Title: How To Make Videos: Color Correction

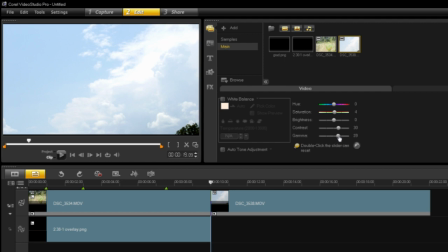And then let's go ahead and turn the gamma down. Now gamma, if I turn it up, you guys can see here, it kind of, whitens it. Gamma is not quite as easy to, it's not quite like brightness. I'm actually having a hard time explaining it, but hopefully you guys can kind of tell the effect it's having. That actually looks really good right there. Yeah, I think that's about perfect.
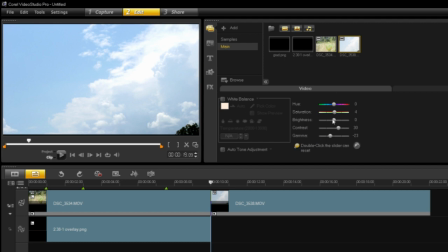As you guys can see here, again, I will reset all this and show you what it looked like before and then after. So wait for my computer to catch up here. So this is what it looked like before, and after some video editing, it looks a lot better. We can still see the blues. It still looks much, much better. And of course, I also did do a time lapse on this.
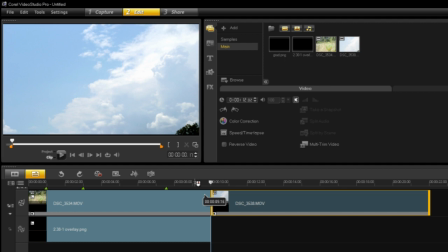So as you guys can see here, compared to the beginning shot that I did, it was kind of slow.
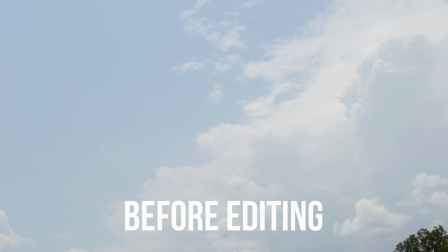Obviously, I did about 2 minutes of video. I sped it up to about 10, 12 seconds or so.
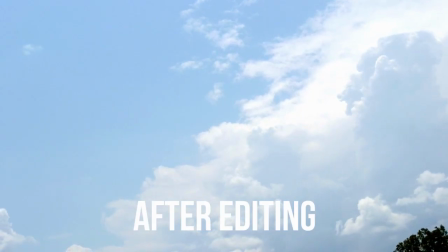So I sped it up quite a bit so you could see the kind of the clouds forming. Same goes for the first shot.
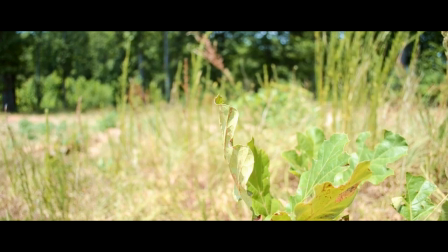I didn't do any time lapse, but I did do, of course, the color correction and did the overlay to make it look a little bit more cinematic.
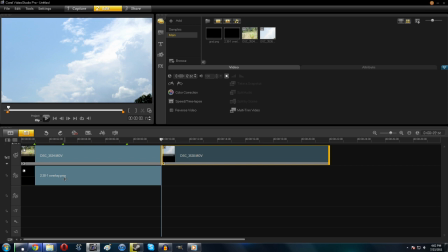Anyway, guys, that's about it for my video, showing you how to make your videos pop more. Now, this is certainly by no means a comprehensive guide. There's a lot more you can do with color correction, and there's other little tips and tricks that you can do. But this is what I like to do when I want to make my videos look a little bit better, add more color, contrast, you name it, kind of help them pop.